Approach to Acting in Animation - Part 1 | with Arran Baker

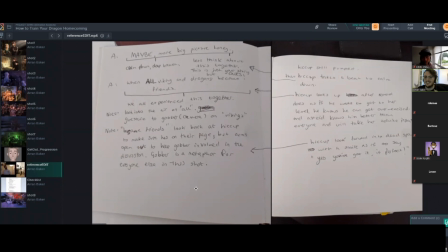(57:54)
Just like, don't, like, try not to get too overexcited and that kind of thing. So you kind of get where I'm going with subtext. I don't feel like I need to break down every single one of these, but you can always go back through the recordings if you want to read my subtext.
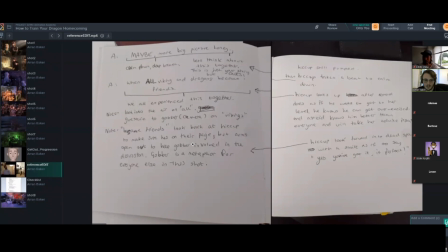(58:13)
But that's the main note I wanted to hit here, is like how I'm thinking about the tone of the shot and what they're thinking about as they say things. And that's going to determine the reference. So I'll go through now.
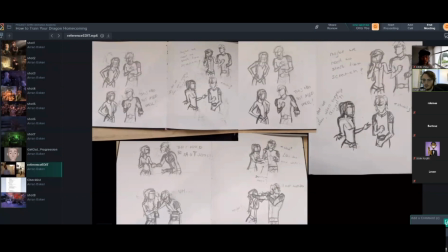(58:28)
So these are my thumbnails that I drew based on so because of this, because we were going for something more realistic here, what I actually did, it depends on the style of the show, but with this show, what I did was I filmed the reference first,
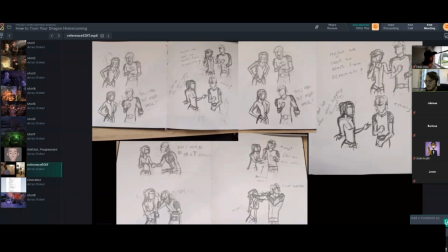(58:47)
and then I drew poses based on my reference and pushed them in ways that I felt suited the character's designs. And so I still got all the graphic shapes that I wanted, and I had my nice lines of action and that kind of thing, and all my gestures correct.
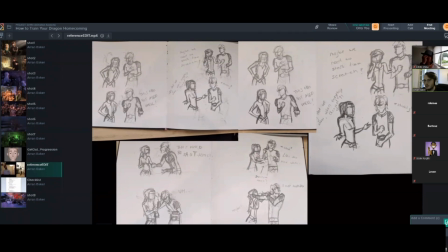(59:02)
But it was all based on the reference. That way it felt like I could pose it out and it'd feel natural. Whereas if I was doing something more cartoony, I would draw first, get some really nice shapes and really strong poses,
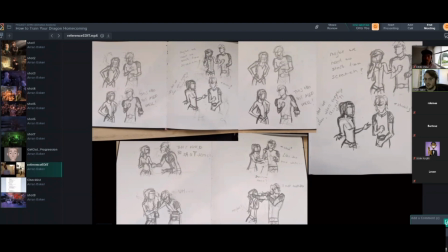(59:18)
and then I would film some reference that would help add maybe some little polish and like details on top. So I think, at least for me, it depends on the style you're working on. But yeah, in this case, I filmed first and then I drew over the top.
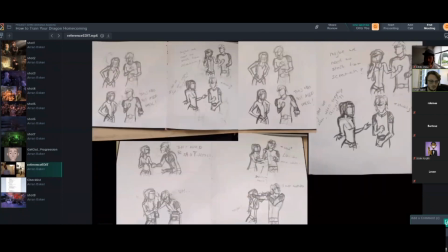(59:37)
So those are my thumbnails, and then this is the shot for reference. So this is the one that's massively edited.
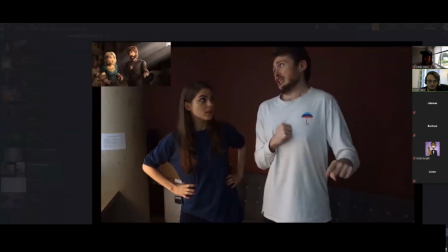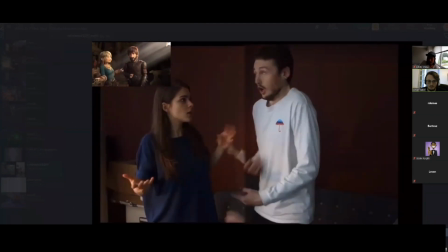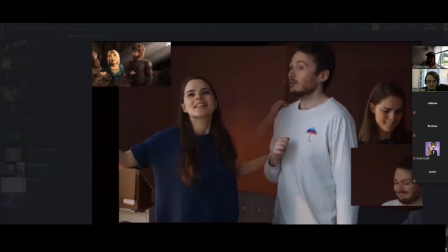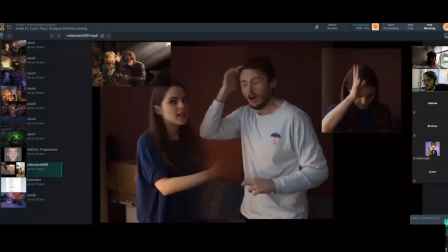(60:02)
So there's a lot of different clips going on at once there, and I kind of just collaged it all together.
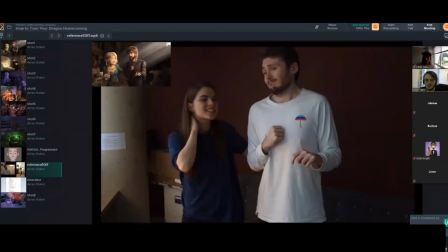(60:07)
But I mean, no one else is really going to see this when you're in the production.
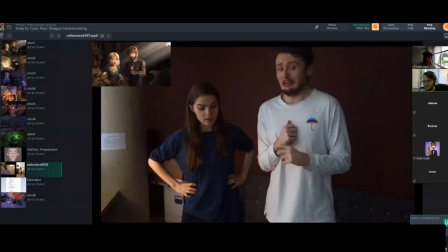(60:12)
As long as they get the general tone right for the directors and they sign this off, then it's just up to you how you use it. But like all these, you can see in the reference here, like all these quivers in my hand.
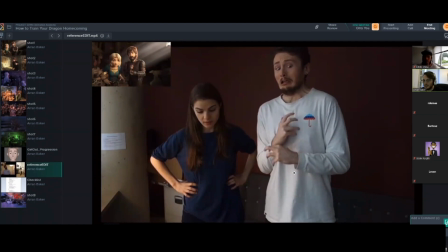(60:29)
Like I did end up adding that, but I kind of had to reduce it because I felt a bit too scared, was one of the notes. Like they wanted him to be traumatized, but not like completely freaking out. And so there was like these little secondary quivers in there, but I used that as reference first.
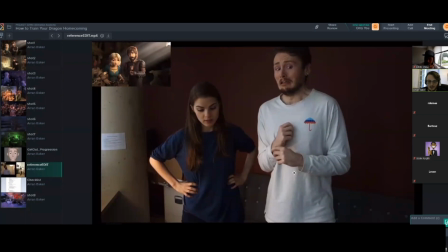(60:50)
And again, like Catherine's performance is awesome here. Like I really like how she said, we may need to start from scratch. And she does this little like lean in and her head does this little like shake, and it just felt so natural.
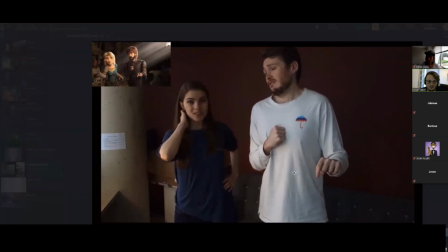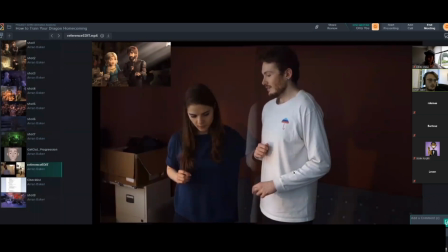(61:08)
Like I just really like those beats, like the 1, 2, 3, 4, 5. It just worked really nicely. That's probably one of my favorite parts. So you can kind of see, there's a little thumbnail on the side where you can see the final shot.
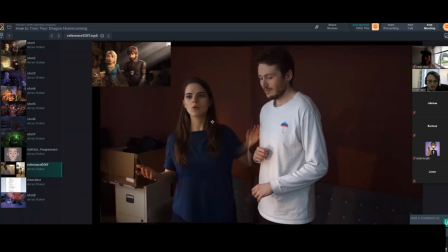(61:23)
I'll show you it in full screen as well. But you can see kind of how I'm pushing the poses just a little bit, enough to get a line of action and still make the bodies feel connected, but enough that it just creates a bit of asymmetry and creates some nice shapes.
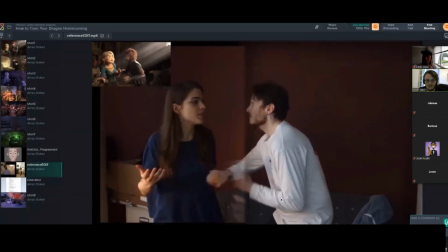(61:44)
So like in here, I followed
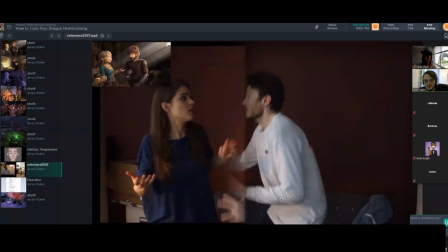(61:49)
my like mechanics quite closely, just like in the way my hips were moving,
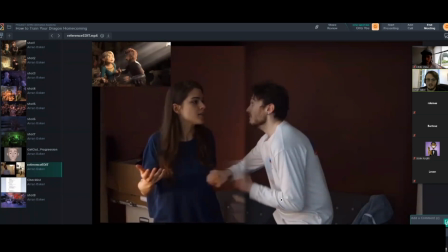(61:55)
and like there's a bounce to my weight, and I'm like relatively similar builds to Hiccup,
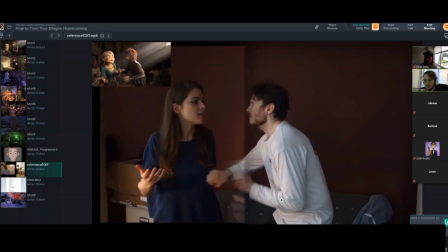(62:01)
and so I didn't have to like, I felt like at least mechanically my body would work okay for Hiccup. I didn't have to get someone else to film for him.
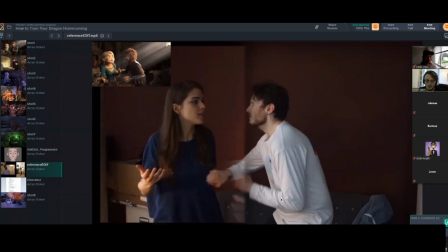(62:13)
I did occasionally for acting choices, but I think most of the time I film myself, just because it felt natural, like in terms of physicality. Not always with acting performances, because I'm not an actor and I struggle with getting character sometimes, but I try my best.
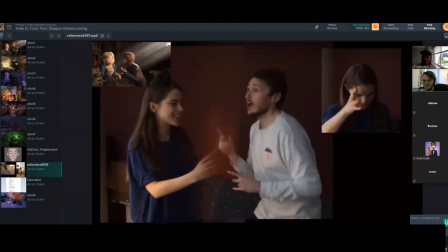(62:32)
So there's this thing that Catherine did on the right screen right here, and you can see she does this little like hand flick.
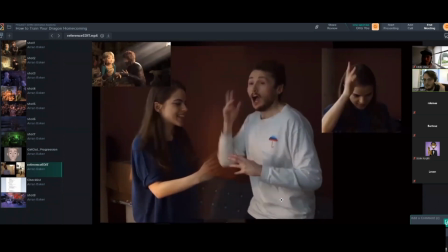(62:40)
And that wasn't actually part of our rehearsal. She kind of just did it as a suggestion. She'd be like, it'd be really cool if he did this like thing with his hand. And she only did it one time, and I just thought that was really fun.
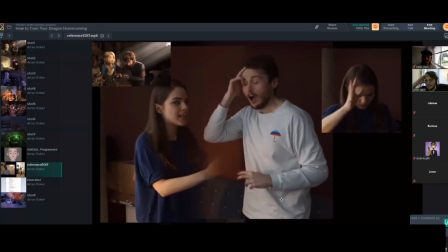(62:54)
Like I kind of did this thing where I swept my forehead, but the way she just flicked her hand to the side, it felt a little more like Hiccup.
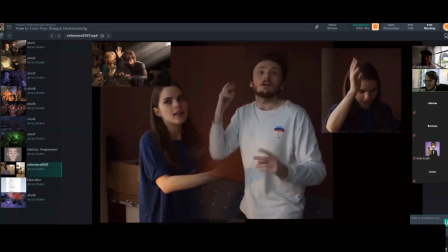(63:03)
Because it's a bit more like scatty, and I thought that was quite fun. And so there, when you can see this pose of Catherine where she just got her hand just like, and I thought that was really fun. So I wanted to make sure I got that in the performance.
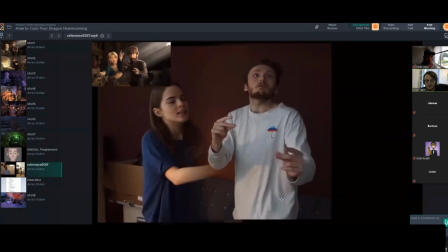(63:17)
And then when I went to the clicks, like I would use the timing on the clicks in my hands for the secondary action.
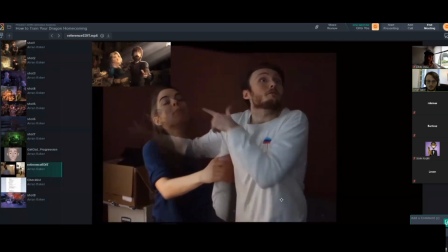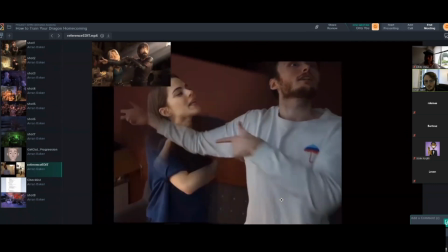(63:29)
And this bit was tricky because we did different takes, but essentially I wanted Astrid to like put her hands across his arm as he stretched and lower him down to be like, it's okay, you got to calm down now.
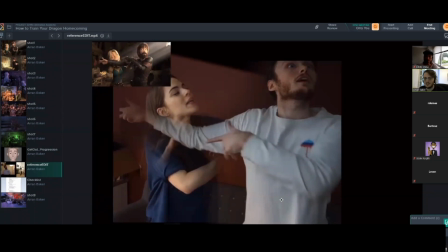(63:41)
And I had to kind of cut it because I was using different takes, because her performance in her face, in Catherine's face, felt better in one take, and my performance felt better in another. And so I had to kind of collage those to make it feel like they were still making contact, interacting.
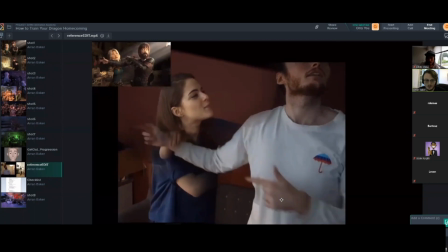(63:58)
So there's a fair bit of like hacking things around.
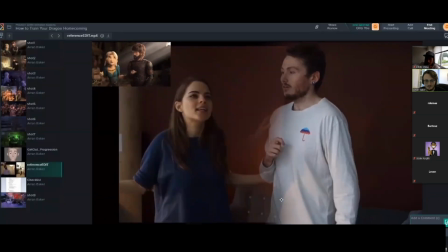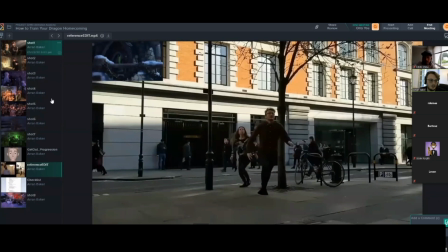(64:10)
Yeah, I'll play the shot, final shot.
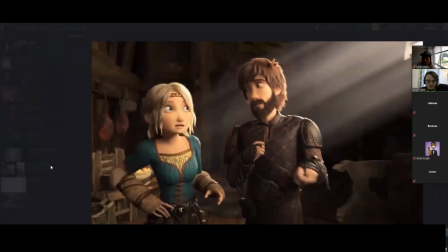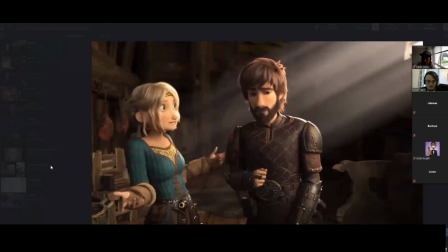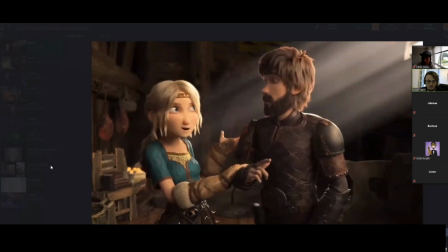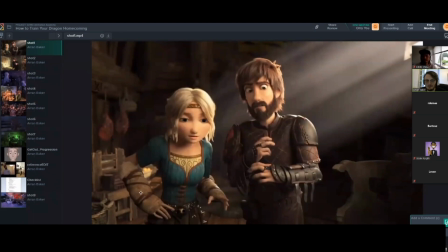(64:30)
So it feels a little more stitched together when I actually animated it. But there was a lot of like, okay, so this pose has got to go into this pose. So I had to kind of pick key frames from my reference and use those as key poses, which is why I drew my thumbnails.
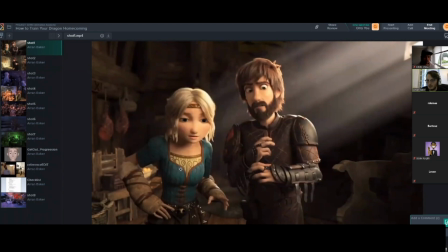(64:46)
And then mostly I just used my thumbnails to pose, and I kind of forgot about the reference until polish. And then I would just look for any details that I had and then start to add that on top later. Cool.
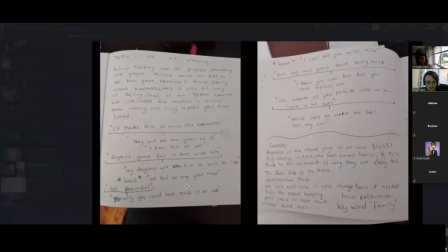(65:02)
Go to the next shot.
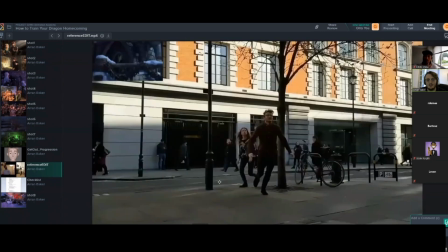(65:07)
So here, this shot took so many times to refilm. It was the first shot I did on the production, and it was just Hiccup and Astrid running outside onto the front porch, and they saw Toothless in the sky.
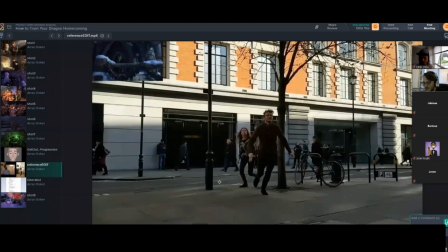(65:23)
And it's the first time that Hiccup sees Toothless. So there wasn't this is one of those things. It's quite literal. It doesn't need subtext. It's literally Hiccup runs onto the porch and he's excited. It doesn't need more subtext. It's just that's what it is. And so I just animate to the context here in this case.
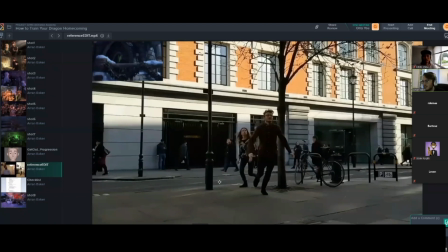(65:41)
The harder part was when I filmed the reference, I kept on showing it to my supervisor, and he would say, no, it doesn't feel right. It doesn't feel right. It doesn't feel right. And I did this. I think I redid the reference each day and sent it to him in the next day.
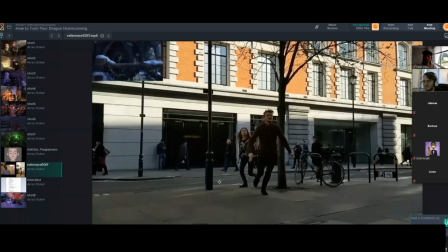(65:56)
I did this 5 days. So there was about 6 or 7 different takes of different types of runs. And I kept on showing it to him, and he was like, it doesn't feel right. And then later, he sat down with me one day and he just goes, do you know what's wrong with your reference?